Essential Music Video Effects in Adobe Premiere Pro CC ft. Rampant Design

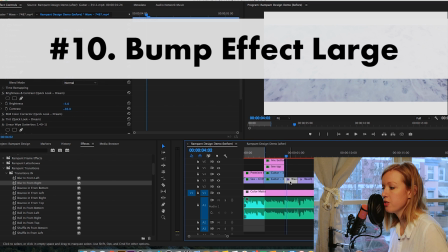(8:34)
Now moving on to the wave shot here. So I also created a bump effect at the beginning of this to sort of go with the rhythm of the music.
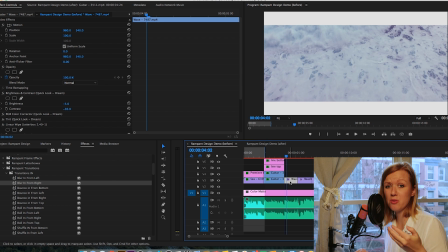(8:42)
Again, when you're editing stuff like this, it's really important that you select the music beforehand because you're really editing to the beat. Otherwise, you're going to have to redo everything and sort of adjust the effects. So that's one big advice point that I have for you here. So on the waves, I created a bump in effect.
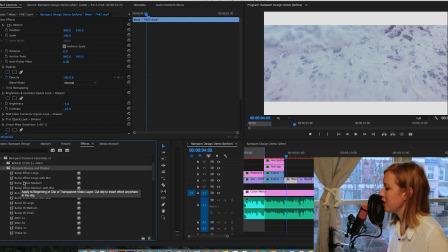(8:58)
Let's go to the folder here, Bumps and Shakes, and I did a bump effect large with blur. Just dragged it on here. And then I also added a little white flash in here towards the end just to give it that little extra edge.
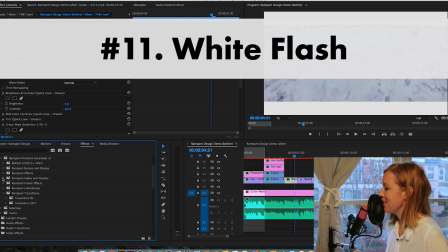(9:13)
What I did was I went to
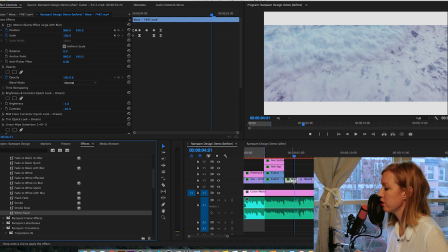(9:15)
Fades and Flashes and I went down to White Flash and I just dragged and dropped this effect on the wave clip. And now if you go under your effects controls, if you scroll down here, you can see the white flash effect is here and you can actually move these keyframes to occur at a later point.
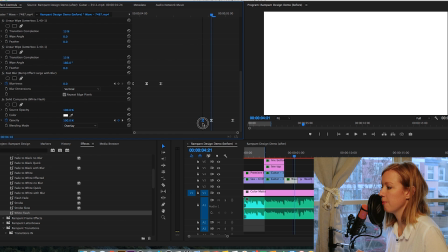(9:35)
I want it to occur towards the end of the clip. And I'm going to drag this effect closer. So you can see here that this is where it fades in, the white flash. And I want to take this other keyframe and drag it closer so the effect happens really fast.
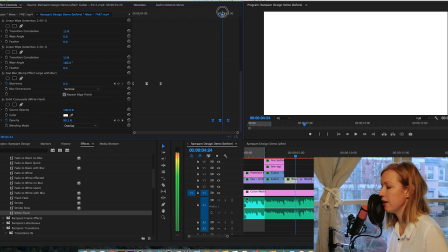(9:52)
I'm going to click and drag on all three keyframes and drag it towards the end here.
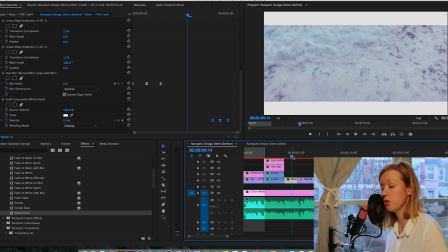(9:57)
So I'm going to have a white flash towards the end. To really see it, I need to render it, but you'll see it at the end, the white flash and how it happens, okay?
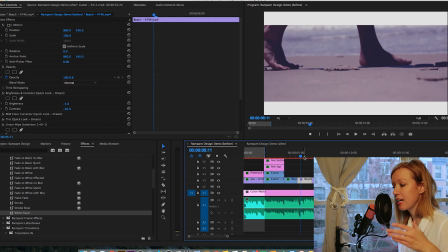(10:06)
So after the wave flash, I then move on to the next section where it's like the lyrics come in, it's like feed on the ground.
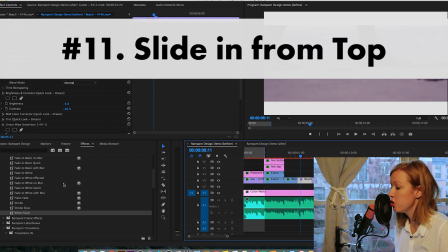(10:15)
And so I have the feet slide in from the top. To do that, I select the feet clip.
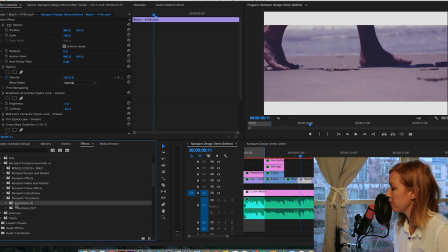(10:20)
I go over here and I go down to transitions. Now this is a transition in.
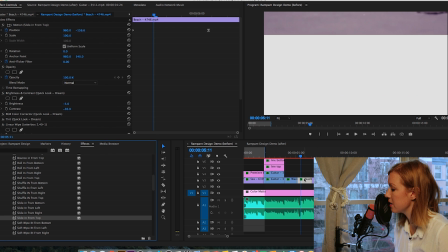(10:26)
So I'm going to select slide in from the top. Slide in from the top.
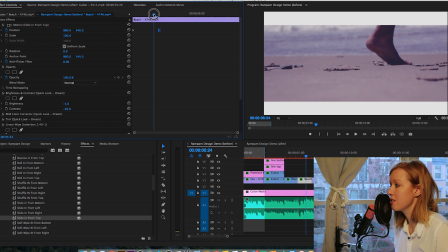(10:33)
And it happens sort of slowly. So what I do to change this is just drag this keyframe in here in the effects controls. So it happens a lot faster. You can play around with that just depending on the speed.
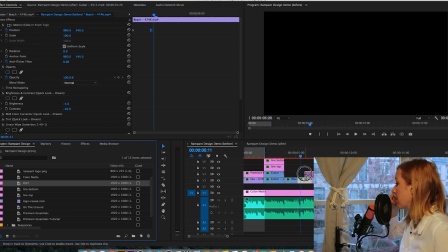(10:47)
And then I have a text file come in that I created before called feet.
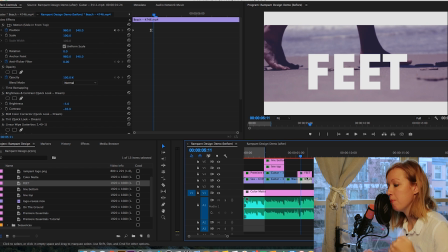(10:52)
And then to create a cool effect, I did a bounce in from the bottom on the feet.
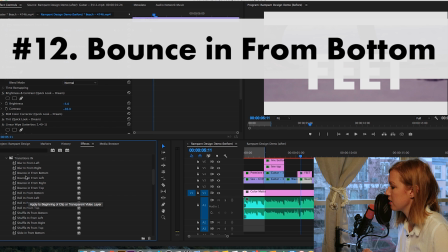(10:56)
So then I go back to the effects controls and I select bounce in from bottom because it's a transition in effect.
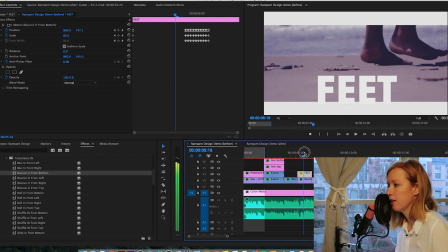(11:05)
Drag and drop it on here. And then you can see the feet bounces in.
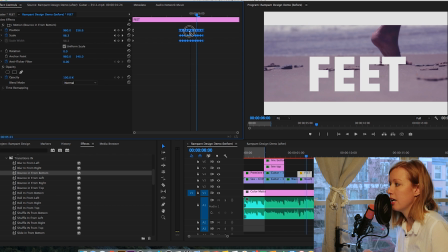(11:09)
Again, I would select all of these keyframes and just drag it in so it happens faster. Okay, so you can see now kind of roughly that it bounces in like so.
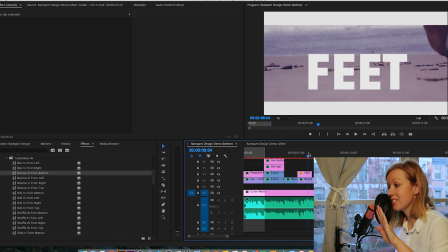(11:24)
So then I wanted to create a transition out effect to go to the other beat shot,
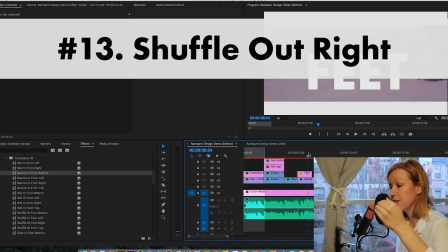(11:30)
and I did a shuffle out right effect on both the feet shot and the feet text.
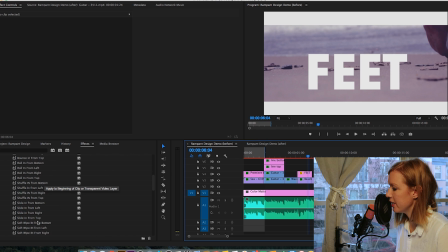(11:38)
So I did shuffle. So first we need to go to the transition out folder and go to the shuffle out right.
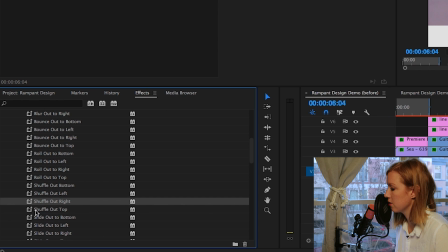(11:47)
Okay.
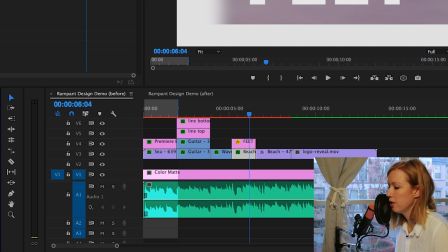(11:48)
So this one right here, I'm gonna drag and drop it on the beach, and I'm gonna drag and drop it on the feet.
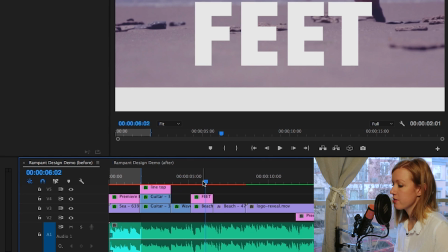(11:56)
Okay, so the feet shot here, the first one, is going out to the right, okay?
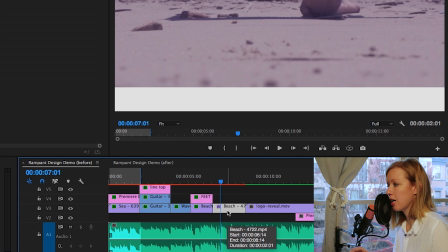(12:04)
And now I want this beach shot to come in, to shuffle in from the left.
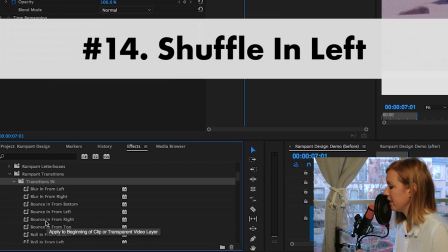(12:09)
So what I'm going to do is go to my transition in here and go down to shuffle in from left.
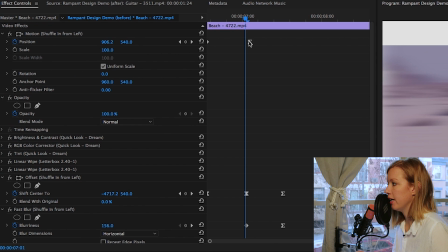(12:18)
And drag this on the clip. And again, you can speed up the transition here if you like. Just pull in these keyframes in to make it go faster, as I've been doing so far.
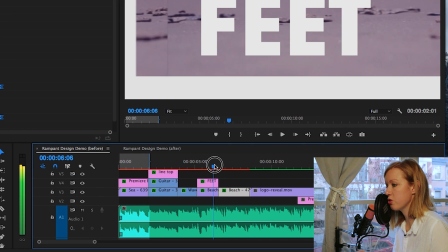(12:30)
And then, because I want it to seem more fluid, so as this transitions out, I want to start to see the beat shot come in from the left.